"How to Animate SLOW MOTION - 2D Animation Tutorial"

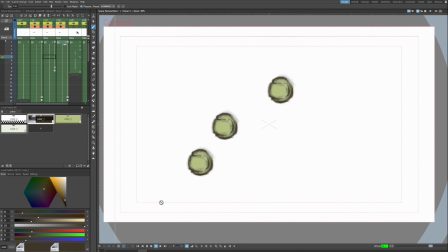[4:04]
So as you can see, both the timing and the spacing of an animation affect the speed of an object's movement.
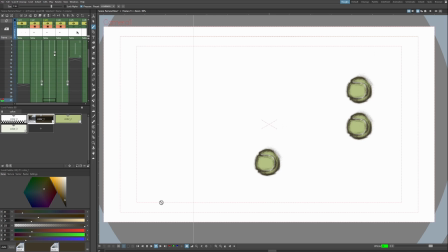[4:12]
It's not one or the other. Both of them affect your subject's speed. So how do we speed up or slow down an animation?
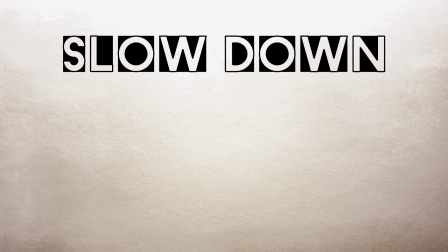[4:18]
Here's a rule you can remember. To slow down a movement, you can increase the timing or decrease the spacing.
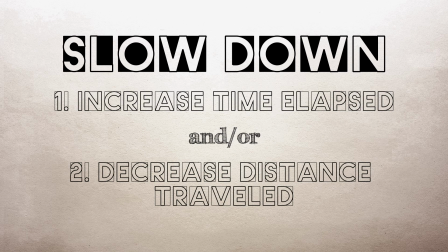[4:26]
Basically, you make the action take longer to happen or make the action cover less distance.
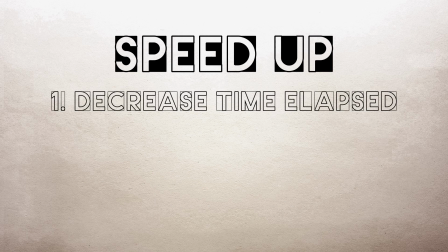[4:31]
Now, to speed up a movement, you can decrease the timing or you can increase the spacing.
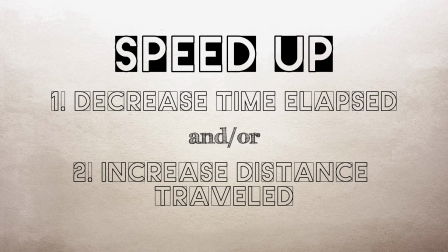[4:37]
Basically, you make the action take less time to happen or you make the action cover more distance.
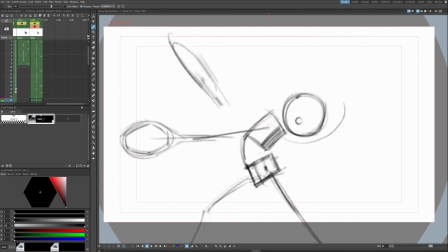[4:44]
So I want to leave this video off with a demonstration of how I would go about animating a dramatic slow motion effect by hand. because in principle,
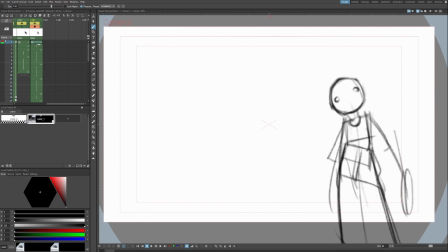[4:55]
it's very simple to do once you understand what speed is and how we determine speed as animators. So I'm gonna grab my pen now. So the first step would be to make your core drawings, your keys, extremes, and breakdowns.
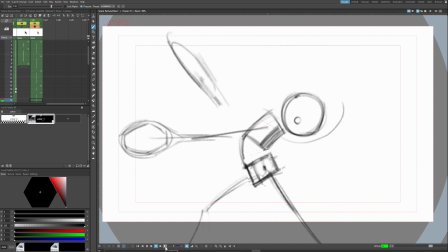[5:08]
I have this character hitting a tennis ball. I've drawn in my keys, extremes, and breakdowns, my core drawings. If you don't know about core drawings, check out my video on character animation. So we have him start the swing.
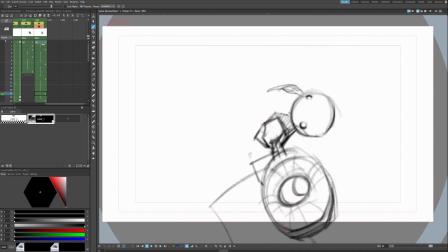[5:19]
He does a little anticipation before that. And as you can see, I actually have mapped out the two extremes I want the slow motion to happen in between. It's gonna be between five and six is where I want this slow motion effect to happen.
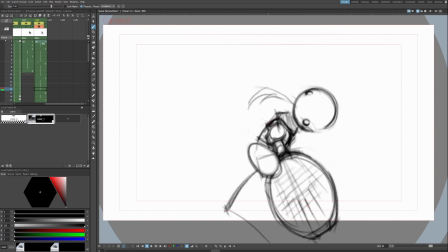[5:34]
We're just gonna cover a small amount of distance because I wanna achieve that slow motion effect. Summary of step one, make your core drawings and then identify where you want the slow motion effect to happen.
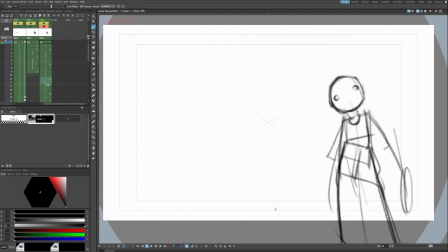[5:44]
Okay, next you're gonna space out your drawings on the timeline until they look natural.
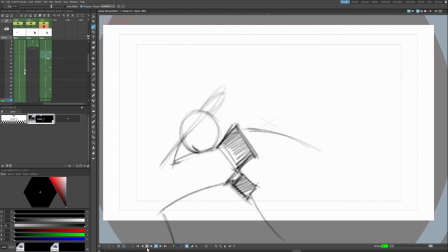[5:48]
I know that I'm going to be animating this on twos, So I'm just keeping in mind with my spacing up here where my drawings are landing on.
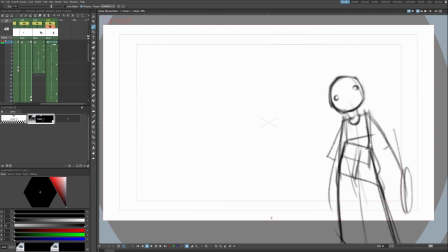[5:56]
When this is all done and in-betweened, each drawing is going to be exposed for two frames. If you're not familiar with the process of in-betweening, check out my video on timing and spacing. We got it all covered here, folks.
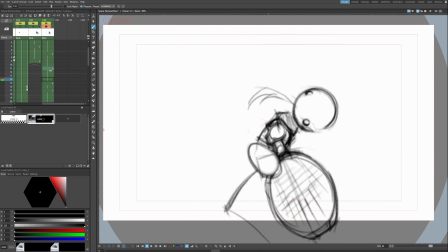[6:07]
So specifically with this slow motion portion, remember slow objects cover a small distance in a long period of time. So we already got the small distance covered, but let's maybe stretch out this timing a little more so we can dramatize the slow motion effect.
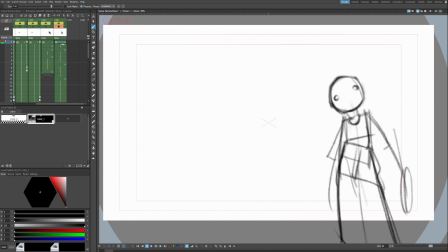[6:25]
And let's see how that looks when we play it. All right, so it's almost like it pauses. And so we know that the slow motion effect is going to take place between those two extremes.
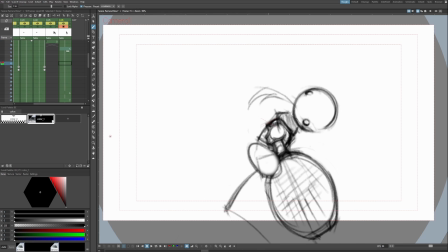[6:37]
So anytime you wanna make a slow motion effect or you want something to go slow, it's gonna have a long timing and short spacing. We're taking 12 whole frames, maybe six drawings, to cover, what, maybe half a centimeter of distance traveled?
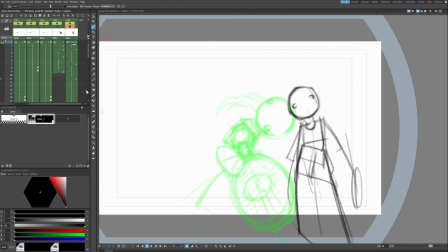[6:51]
That's how we're gonna achieve our super slow motion effect. Okay, so you make your core drawings and you decide where you want to put your slow motion portion.
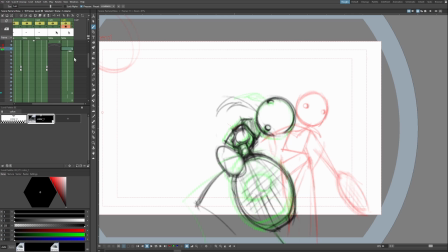[7:00]
Step two, we spaced out our frames on the timeline according to what looked best and we gave our slow motion, give our slow motion movement a duration. That's gonna be a duration of, it's gonna be 13 frames, including the one that we're drawing on.
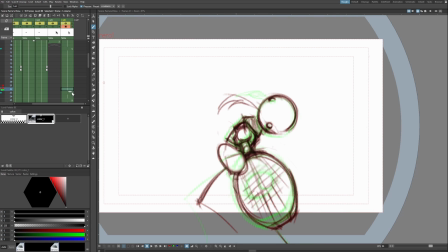[7:15]
13 frames just to move this little distance that's going to give us a nice slow motion effect so let's go ahead and write a timing chart for this animation 11 to 23
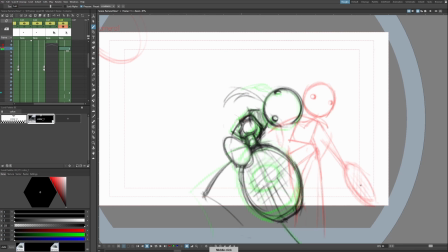[7:25]
that's our slow motion portion 11 is a keyframe all the way down to 23 which is an extreme to emphasize this slow motion effect even more I'm gonna have it slow down into
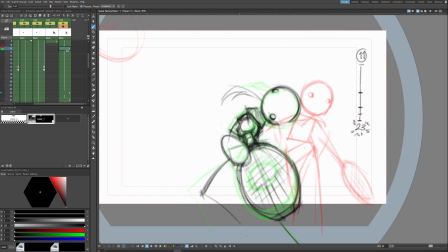[7:41]
23 just using halves and 21 is in there too so it's gonna slow down into 23 that will really enhance the slow motion effect because towards 15 through 21 it's gonna be barely moving at all we're gonna be covering very very
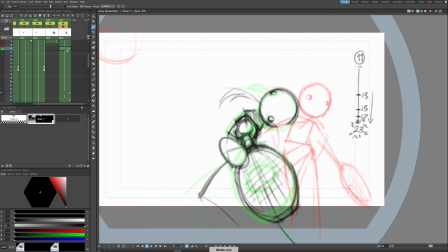[7:58]
little space and I think that'll enhance what we're going for we'll have it happen in halves
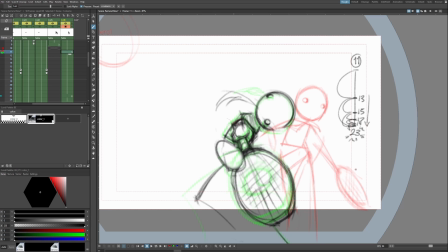[8:03]
roughly you know might might change depending on what looks good. Let's in between.